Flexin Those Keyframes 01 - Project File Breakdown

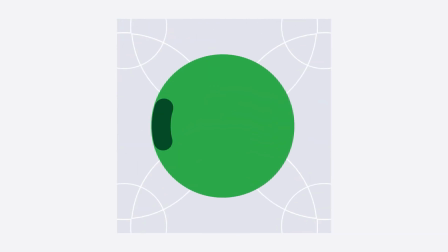0:00 In this video, I'm going to be breaking down the project files for this animation.
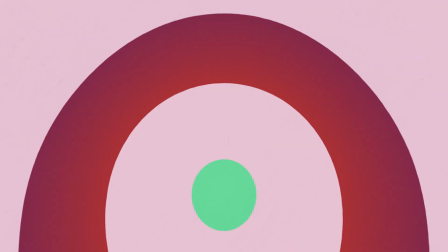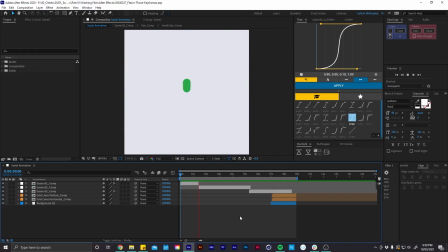0:09 Hey, welcome to a new series of videos that I'm going to be doing on this channel, where I'm going to try and break down some of my project files and show you how I went about achieving certain looks and effects. And hopefully you can learn something new.
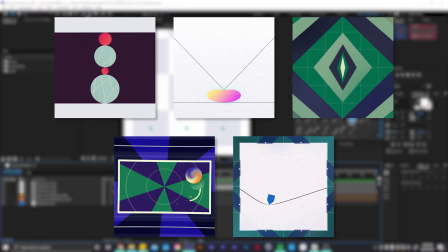0:19 I'm going to be doing these sorts of videos for all of these animations, with a link in the description to download the project files, so be sure to look out for more upcoming videos.
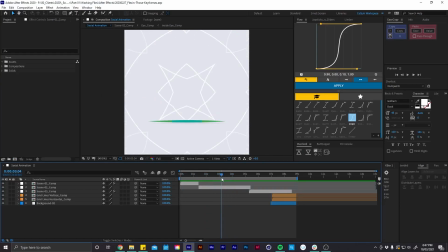0:28 So I created this animation around 2 years ago now, so it might be a little bit messy, or I might have gone about creating things in a different way now.
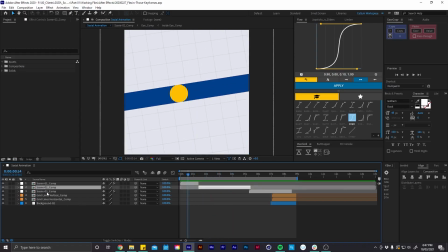0:36 But yeah, here we have it. In its most basic form, this whole animation is broken up into 3 scenes,
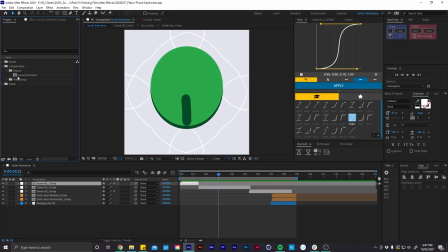0:43 and if I come up here, we can see I have this main export comp, which is what we have open now, and I have our pre-comps folder with scene 01, 02 and 03, and these have their own pre-comp, and inside here as well we have all the pre-comps that are used to build up the scenes.
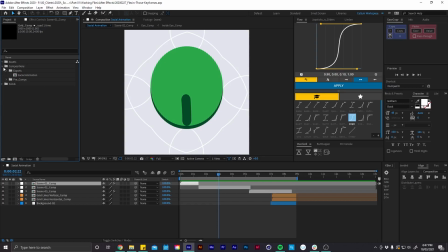1:02 So yeah, let's jump into our first scene.
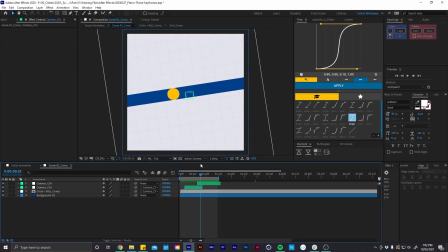1:06 So in this comp we have the ball bouncing up, it leans back forward, and then it falls down into this little gap here. And the rotation on this is done with these 2 nulls. So the first one controls it leaning back, and then we have this little bit of overlap between these 2,
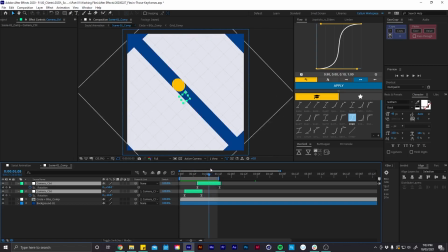1:24 which gives it a nice smooth animation, and then we rotate back forward. And then everything else we see happening is done inside of this composition here.
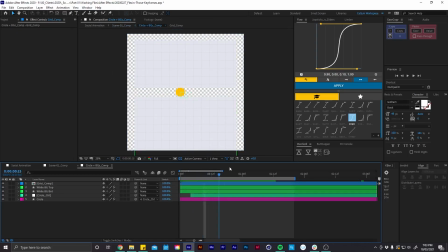1:32 So we have a few things happening in this comp, but it's all pretty simple. So we have our circle shape layer, which is parented to this null object, and then we have our 2 white shapes, and then we have this composition here which has our grid in it.
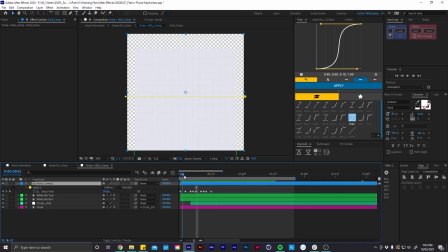1:48 And we're using a mask which is just animated by hand, which masks out the grid from this gap here.
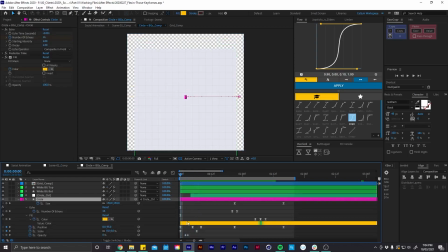1:57 But yeah, this is all just like done by hand with some pretty simple keyframes. So we can see it scales up, and it has a little bit of position to give it some overshoot as it comes up and then settles back in place.
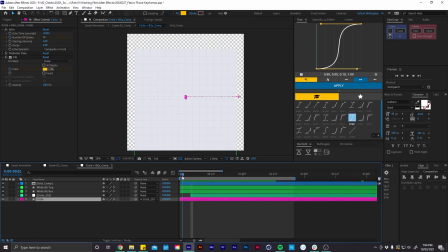2:11 And I think that's what sells this kind of intro bit, is it all has a nice sense of weight to it, and we can see even on this top shape we have some position which gives it some overshoot,
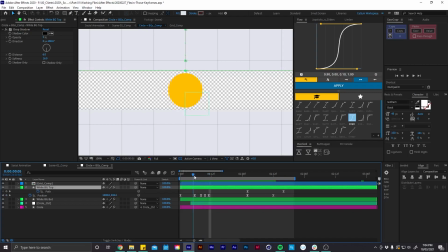2:24 and it kind of like bounces. We can see it like lands and bounces up and then settles.
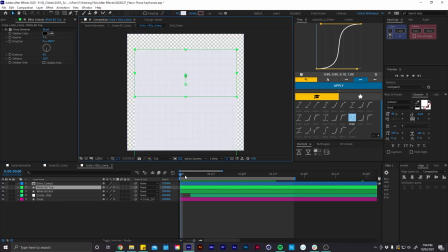2:30 So this the circle is kind of like driving this and like pushes it up. This null object here is basically just 2 position keyframes.
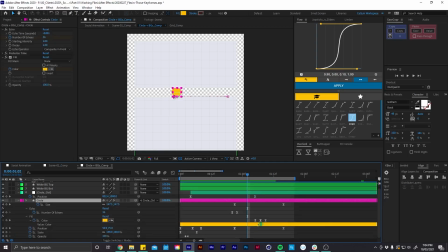2:44 So we have it come back here, and then we have position keyframes on our circle shape, which then bring it back forward, and that's pretty much all that's happening with the circle. We have a few other nice things that are going on.
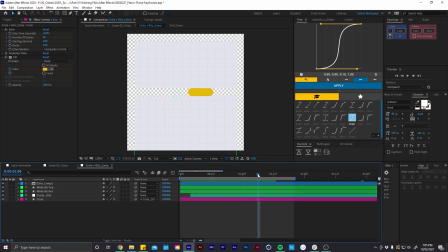2:58 So we have this like nice little smear effect, and it has like a little flicker just before it falls down into the hole. So that's just done with this echo effect, which basically copies the shape back in time by however amount we set here. So we can make this longer or shorter by changing that.
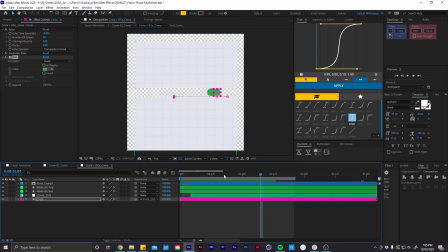3:19 And then the flicker is just done with a fill effect, which just keyframes the color like that.
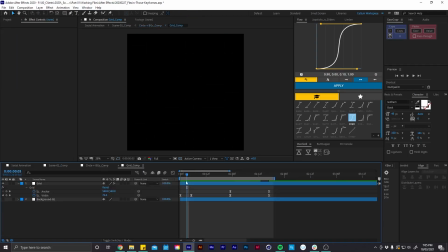3:28 And then inside this comp is our grid, and can't really see that, but it's basically just a few keyframes that's scaling up and just matching it with what's happening inside this comp.
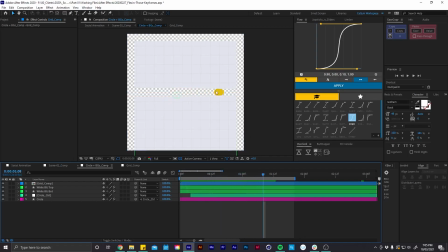3:42 So we can see it better here. The grid is like scaling up like so. And then the last thing that really happens is here is we have some keyframes on the paths of these shapes. So as it's coming down like so, the path is just getting thinner.
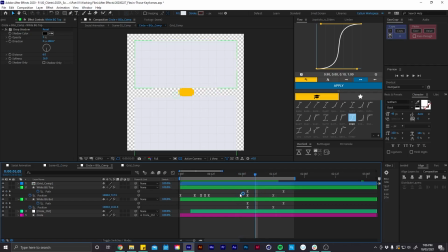4:01 And yeah, that's pretty much all that's happening in here.